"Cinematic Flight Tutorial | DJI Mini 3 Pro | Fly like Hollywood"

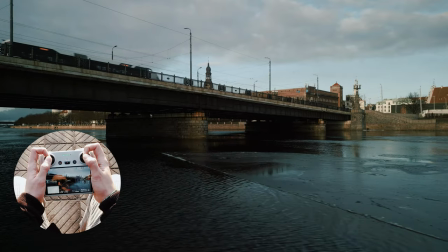(4:18)
to see the tower in its full glory so let's hide it let's tilt up the camera
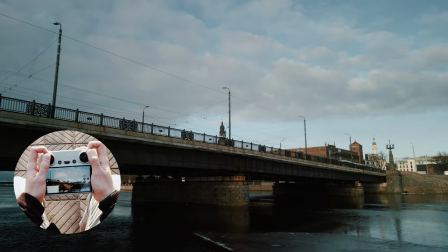(4:25)
fly forward slightly sideways and again tilt down the camera altitude up
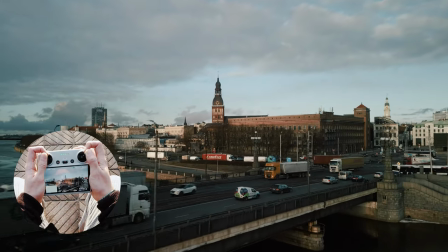(4:33)
and we are revealing the tower with this pretty cool move just
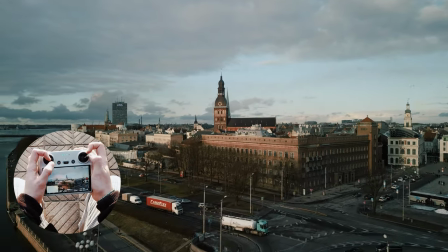(4:42)
like there all right one more thing you can do is reveal things backwards
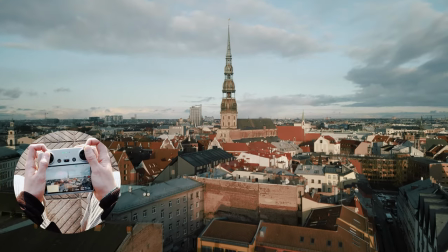(4:49)
so for example let's approach this tower right here and
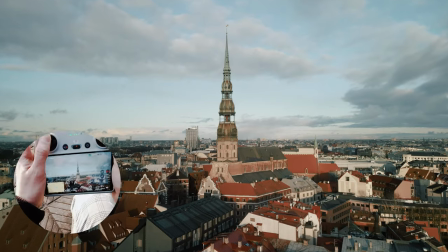(4:55)
let's uh let's
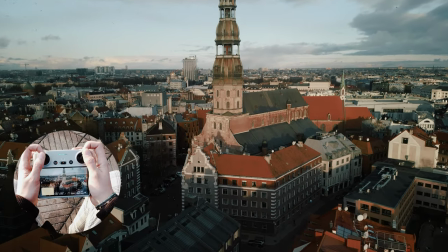(5:02)
take a look at its lower side and we'll
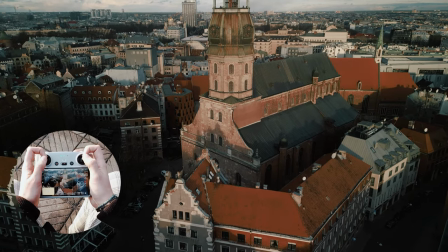(5:07)
will be flying backwards and also we'll be going down with the altitude
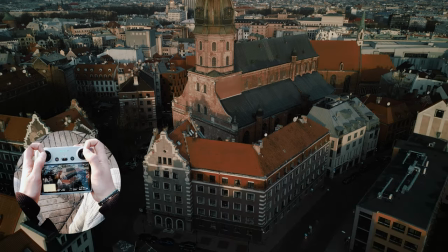(5:13)
so alright here's the tower and now let's start
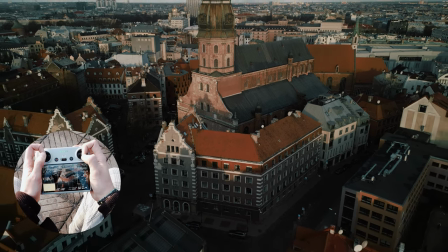(5:18)
moving backwards slightly tilting of the camera revealing the whole tower
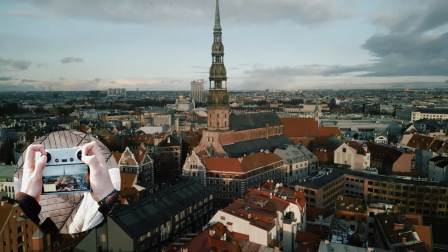(5:25)
and once we can see that we are over everything we can start putting
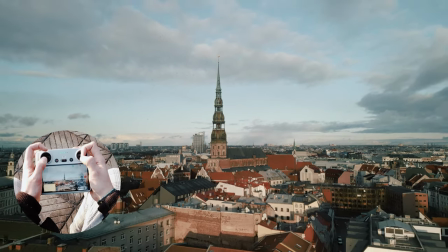(5:35)
the altitude down and
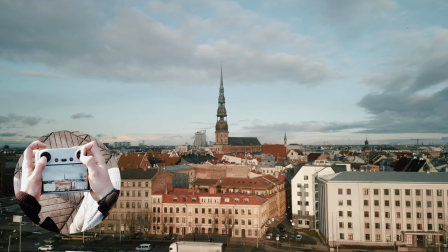(5:39)
we are over water which is safe and that's how we reveal the city
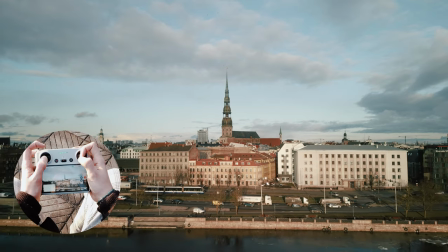(5:47)
we started from the tower very simple move nothing special just
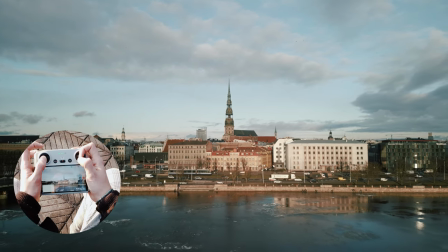(5:53)
combination of simple moves will make these shots look really cool what
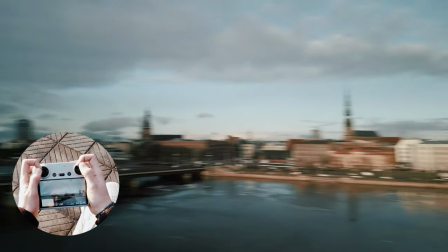(5:59)
I have found what I have found out flying drones is that the more moves you combine
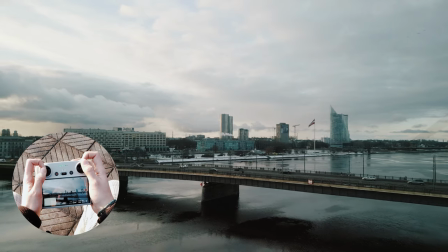(6:05)
the the cooler the shot looks for example I could be doing this
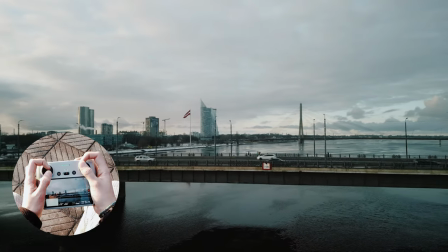(6:12)
I could be just let's see let's go in sport mode I could be
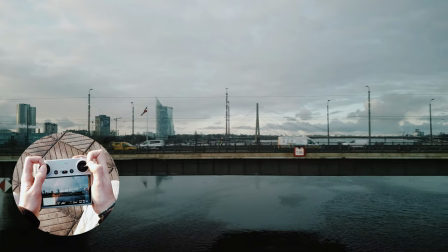(6:18)
just following a car just like that and that's a follow
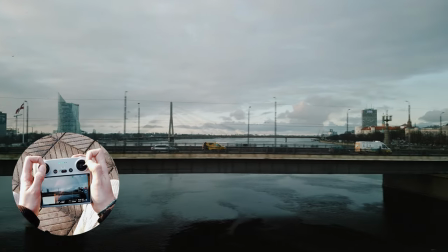(6:25)
shot it's okay it can be used but it's not
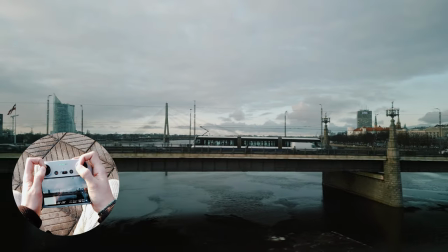(6:31)
nearly as fun as if it if we would be following this train for
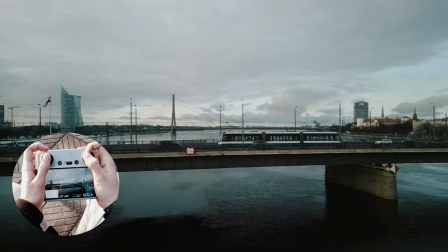(6:36)
example tilting up the altitude and tilting down the
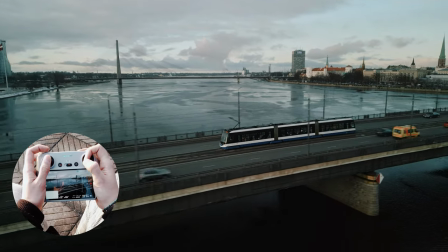(6:42)
camera up in the altitude and then slightly going into this backwards move
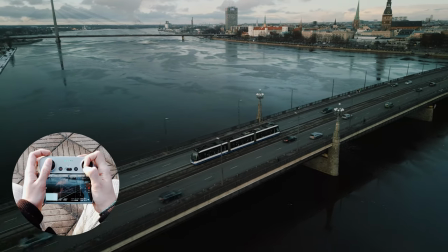(6:49)
and that's a more interesting tracking shot don't you think so I think so
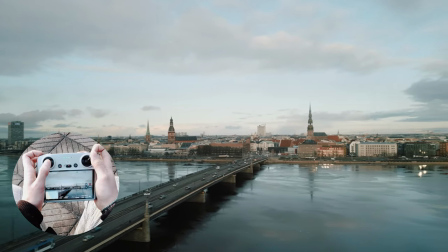(6:56)
all right what else then
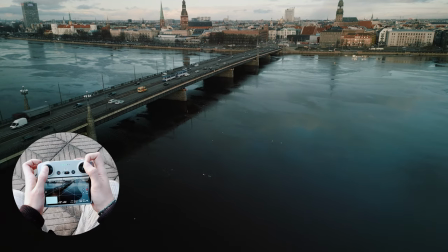(7:03)
of course landscape shots we want to show the city and we can do it like this we can go
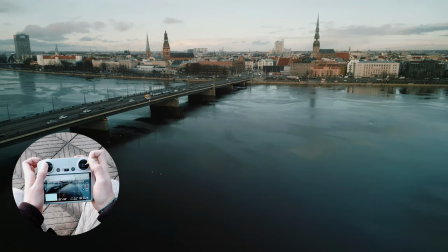(7:10)
sideways and tilt up the camera slowly that was too fast okay I'm in sport mode
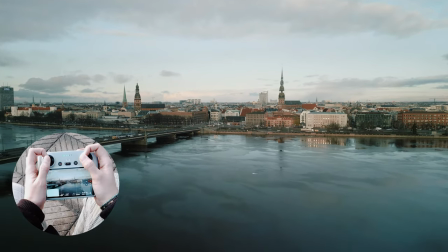(7:16)
that's why my gimbal settings are different so let's do it the other way so
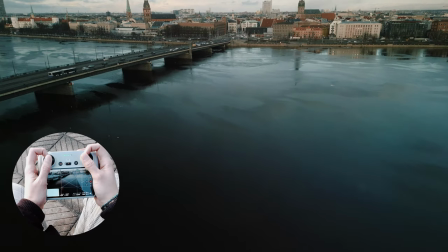(7:23)
we are flying sideways and tilting of the camera and revealing the whole
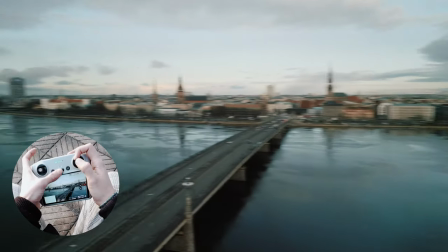(7:30)
city beautiful right let's do another tracking shot this time we shall start from above
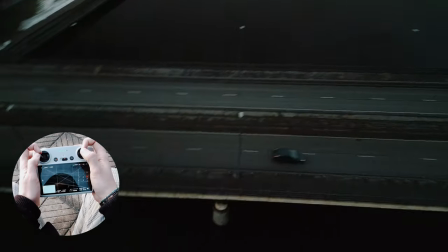(7:37)
let's catch catch a car slightly dark it will get brighter on
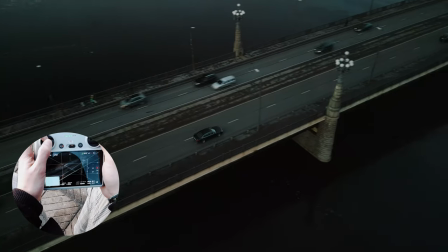(7:44)
the way okay let's get it after this car so we are starting low i mean high
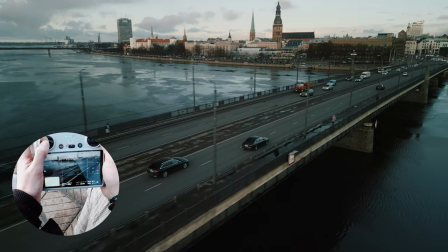(7:52)
and we want to approach it but it's flying too fast okay we're it's driving too fast
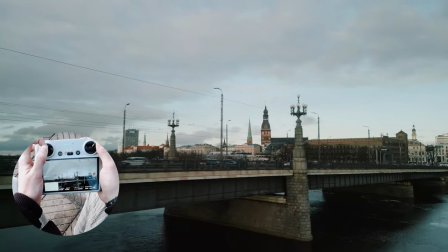(8:01)
i'm i'm flying not as fast but i forgot to explain what i'm doing here but yeah basically now we are
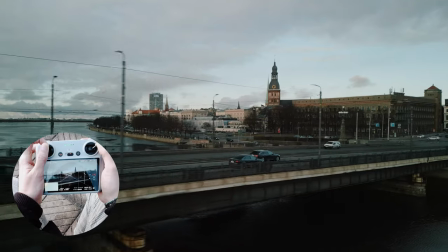(8:08)
tilt going up in the altitude slightly still pointing at the car
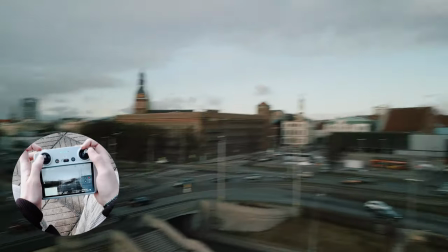(8:14)
tilting down the camera and I messed up sometimes that can happen all right now let's
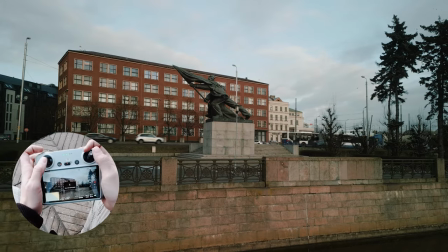(8:20)
switch to cine mode which will allow us to do slow and precise
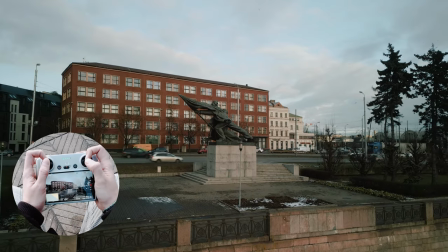(8:26)
moves let's say for example you need to capture something like a building or
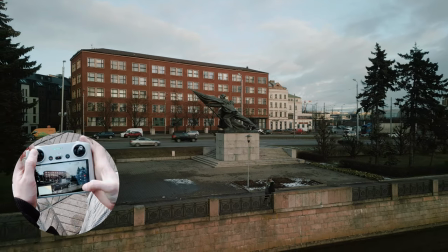(8:33)
maybe a statue like here we have maybe let's turn up the ISO a bit so we can see more
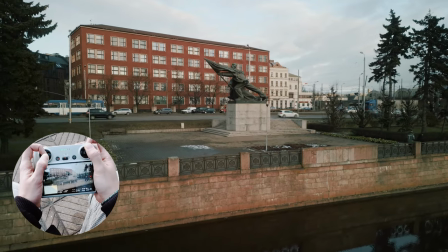(8:42)
so how would we start I would start with flying real
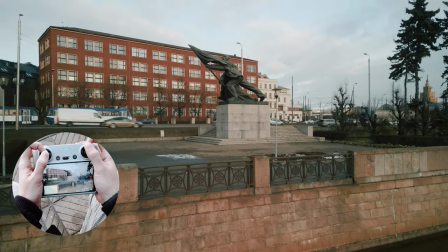(8:50)
low looking up at the statue showing
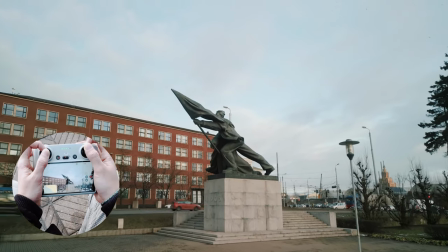(8:55)
it in its full glory and i would start picking up the altitude
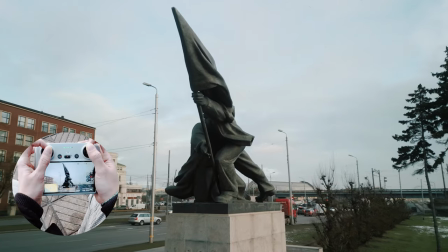(9:05)
tilting down the camera while orbiting the statue showing
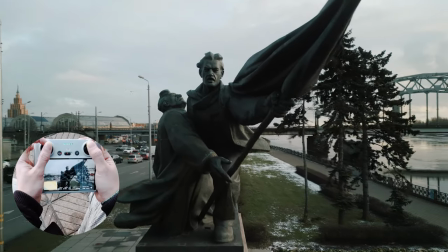(9:12)
the details on the faces because i think faces are very important because we
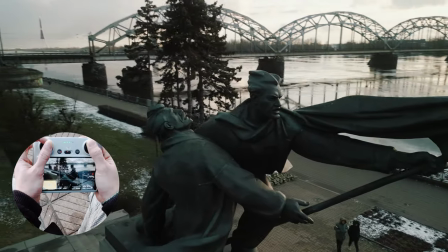(9:18)
humans tend to check faces
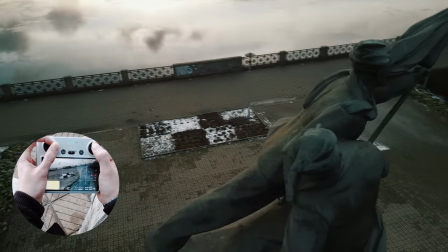(9:22)
and I messed up the composition
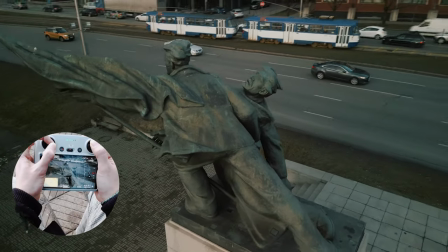(9:27)
but it happens you know and now we shall orbit in at the front
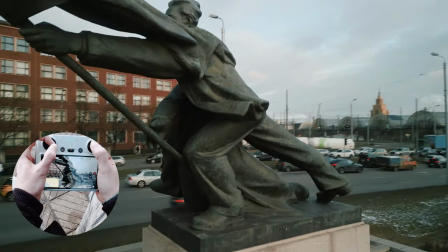(9:36)
that
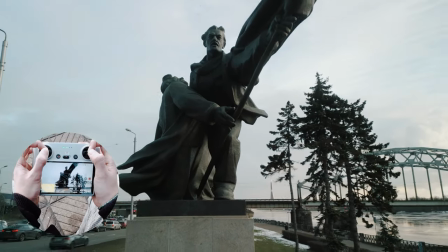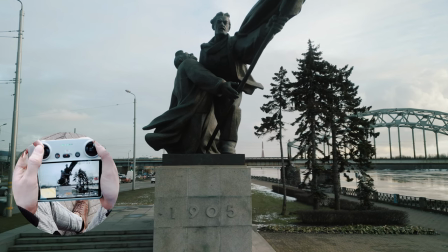(9:45)
is how I would do something with a statue also well that was extremely advanced actually
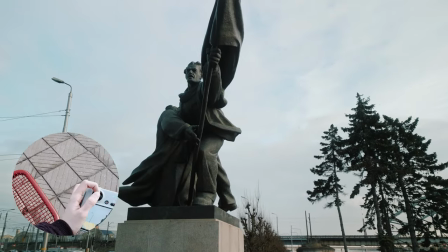(9:54)
now let's do it maybe not so advanced so let's
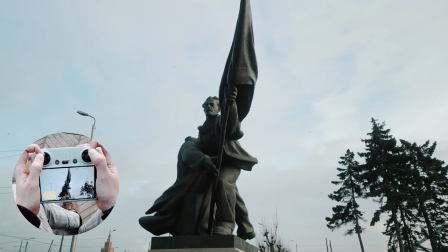(10:03)
say we have a shot like this and we want to orbit it while going up so it's
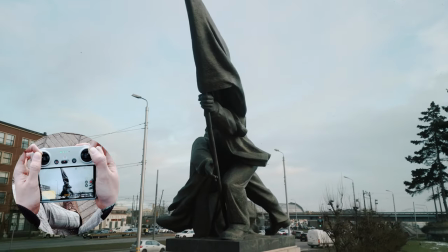(10:11)
orbit it while going up tilting down the camera and going